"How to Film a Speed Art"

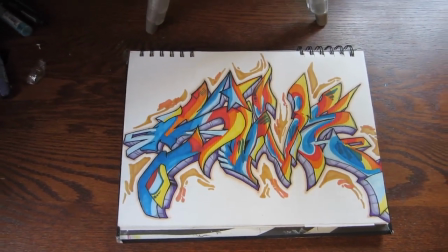0s
Alright, check it out. I've been getting some questions on how I film speed arts and exactly how I go about it with the camera angle and the setup as far as recording.
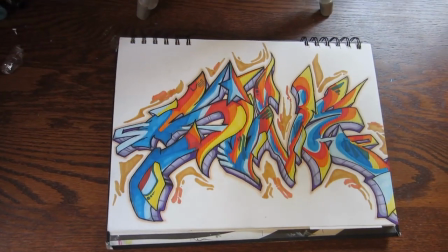8s
So, basically, you got your flat sketchbook here. If you're looking to record speed arts for canvas and stuff, that's going to be a little bit different.
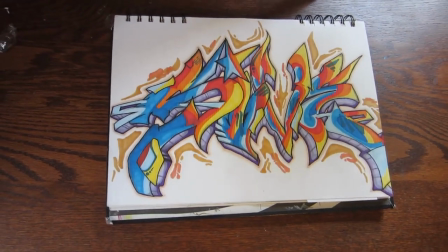16s
So, this is more flat stuff, drawings, pieces, stuff like that, maybe some stickers here or there.
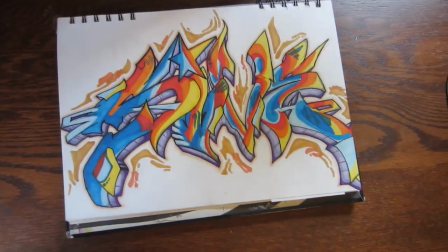21s
So basically you got your sketch lined out.
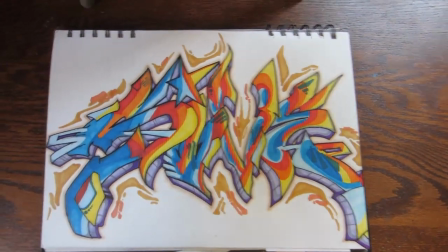24s
Some people like to tape it down to make sure it stays in frame Although I generally am sketching in a book, so there's real no way to do that, but I hope that you're
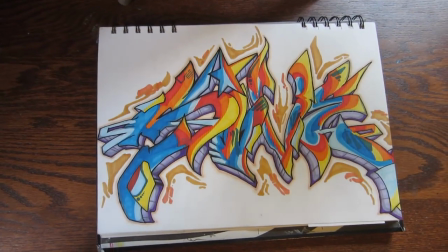33s
Filming right on and after some practice I'm sure you'll kind of work out the kinks of that,
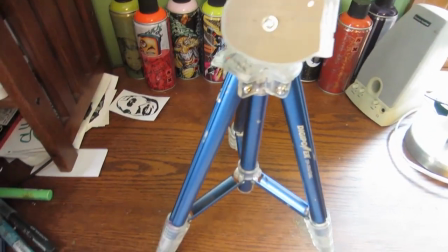37s
but basically you'll end up needing a tripod of sorts I've just got a pretty standard tripod here.
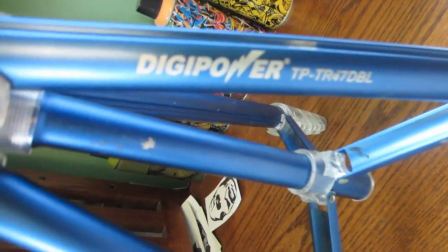43s
I'll show you the brand name It works well. It was the cheapest one.
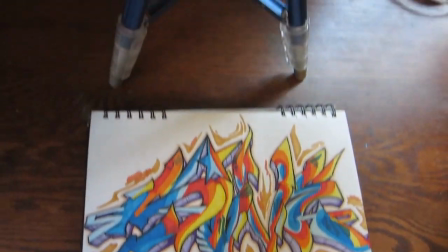47s
That's why I ended up getting it and it's a nice kind of medium size It's not massive,
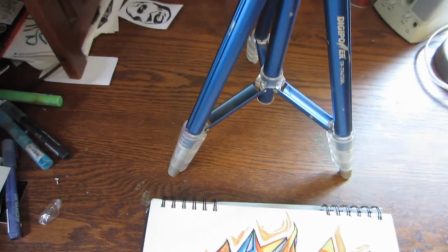52s
but it's pretty nice and small as well for on the desk stuff.
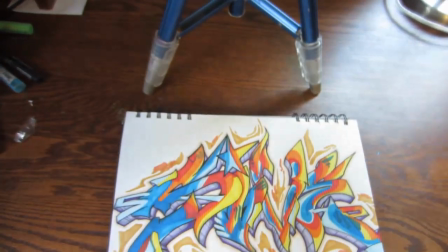57s
So setting up the tripod behind your art is the crucial piece. A lot of people try and film over their shoulder from this angle,
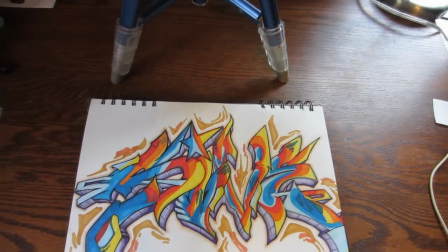64s
but that tends to get covered up with your arms, your head and stuff as you're actually sketching.
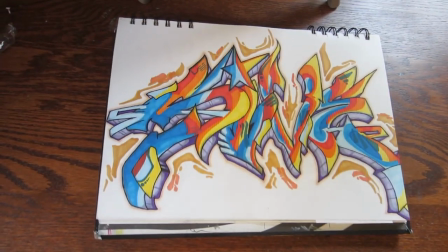70s
So filming from a reverse angle will actually allow you to get most of the piece in the frame all the time,
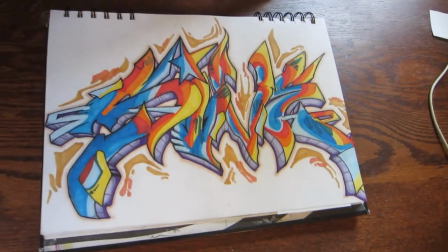76s
as well as your body not kind of getting in the way over a shoulder or something. because when you are filming from the reverse side,
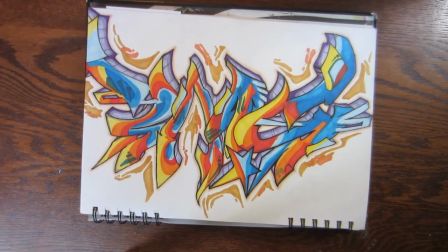84s
I'll flip the video around so it looks just as it would in a speed art, you can get in the way,
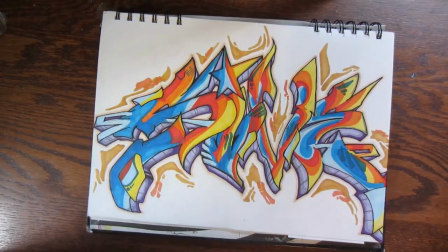90s
draw as you want, and depending on how high it is, there's really no way for you to get your head in the frame,
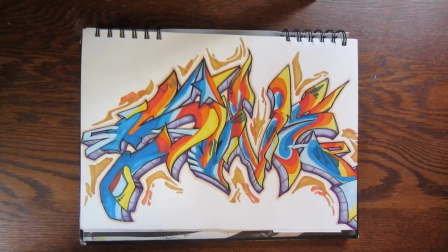95s
which I know I've had to work out the kinks time and time again because if it's super high up here,
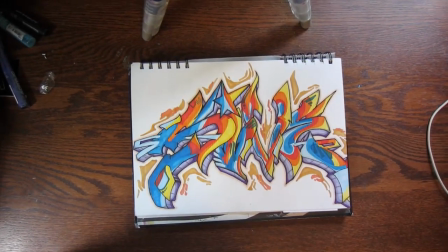102s
every time you lean in to look closer at the piece, your head will go into the frame,
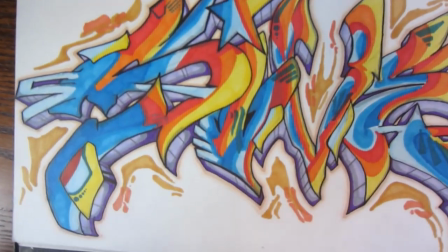105s
but then if you kind of move down and get a nice closer look, you can still kind of get a close look with your eyes, and that way you're not cutting in front of the frame,
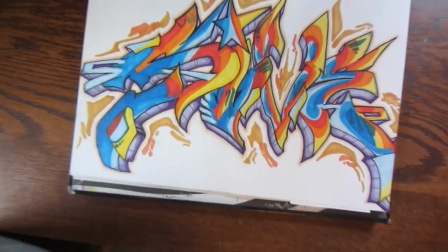113s
and it'll look good.
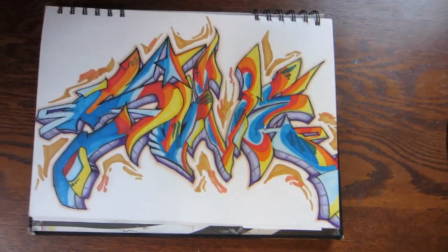115s
So, yes, it does record upside down, but then in post, you can speed it up as you have to speed it up anyway.
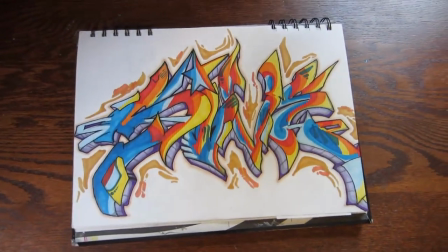123s
So if you're making a speed-out, you obviously have at least Microsoft Windows Movie Maker or iMovie or something.
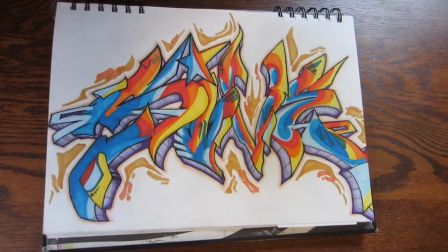130s
I know all of them have the feature to flip the video. And that being said, also speeding the video up, adding some music and so forth.
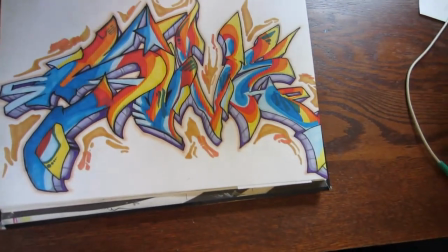138s
So, that being said, flipping the video is the crucial piece because,
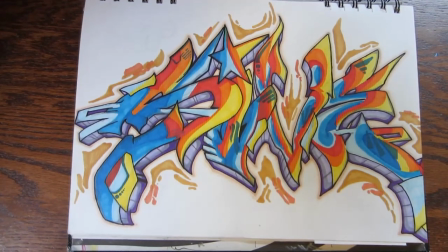142s
one, it'll write the video so you see it as you are here, but it'll also allow you to get a nice angle on it,
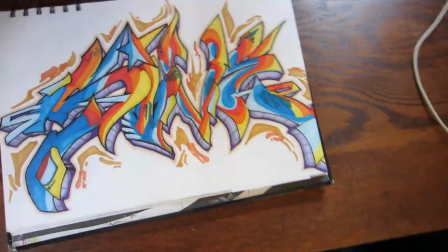150s
and even with the tripod,
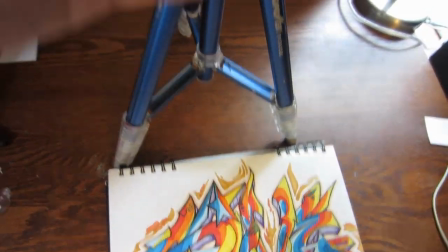153s
I know having it sit level and then just angle down, it does not always get you the best angle.
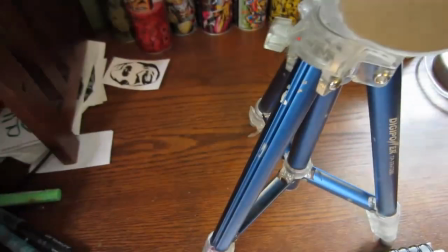161s
So, a little trick I like to do is I like to tilt the last back leg up.
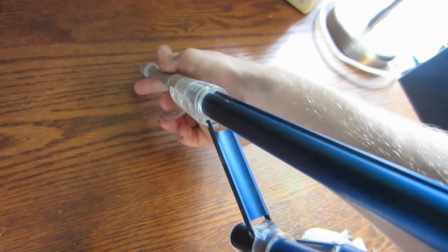166s
So, I have two legs facing the piece, like, parallel to it. And then this last leg, I'll kind of prop out a little bit with the tripod.
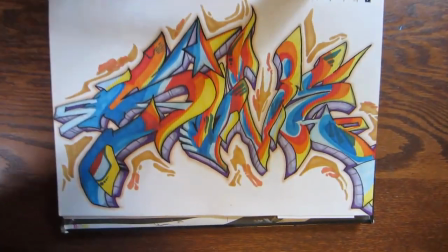175s
And then that way, it'll give you almost a centered profile to it. So, you're coming over the top rather than coming at it at, like, a gnarly angle like that.
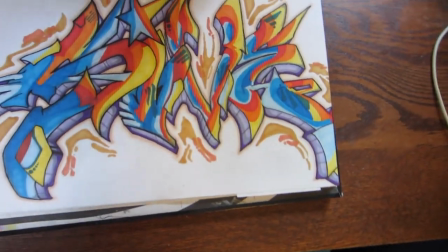184s
So, that's just a little suggestion to me. Depending on how heavy your camera is on the tripod, the tripod could kind of tip over.
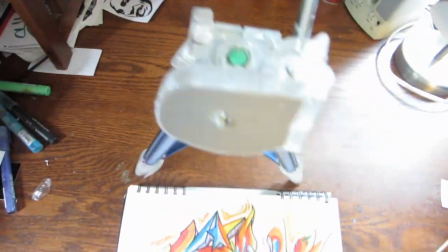193s
So either putting a book on the back end or just repositioning
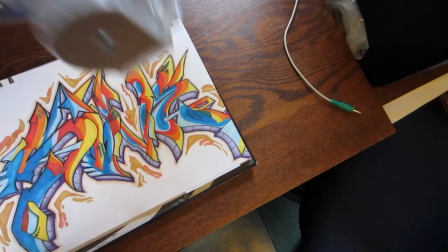198s
your tripod to actually just tilt out on some books or something.
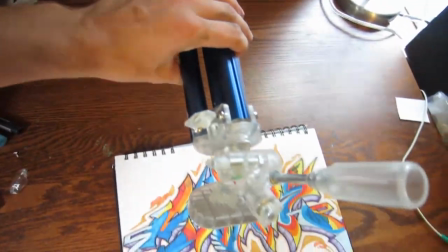204s
That's also a suggestion, so you stack some books under it this way. And you don't end up really using much of the tripod feature,
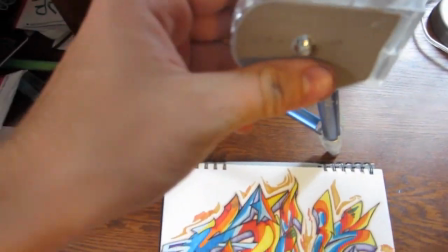210s
except for the small screw on the top to hoist your camera. but that being said those are just my
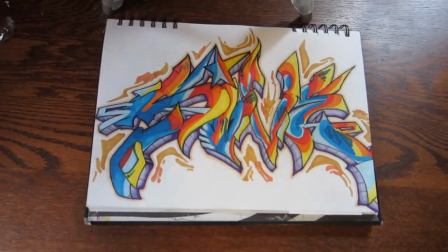217s
suggestions for recording a speed art and editing them is pretty straightforward just upload it to your computer put it in windows movie
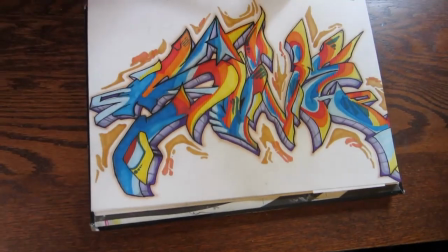224s
maker or whatever you're using flip it over so it's right side up and add some music so if you have any questions or suggestions
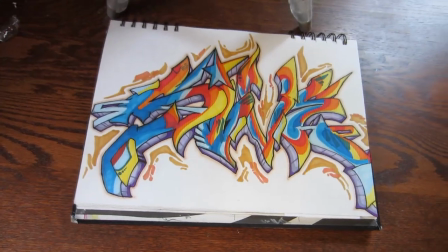231s
about how to even record a tutorial let me know and hit me up in the comments down below or send me a p.m. as well as if you
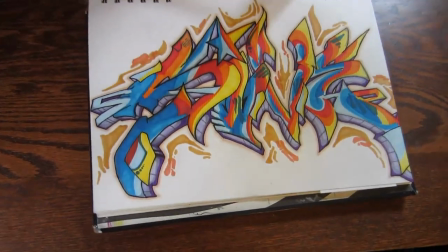238s
have any other suggestions for kind of tutorials and and things that you want me to see kind of cover.
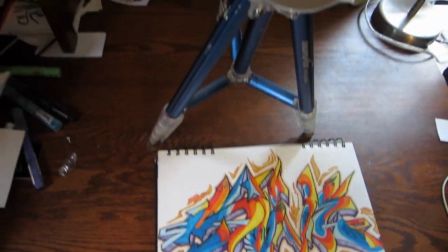244s
Definitely hit me up in the comments as well as I'm always open to suggestions. That's really gonna do it for me. Peace.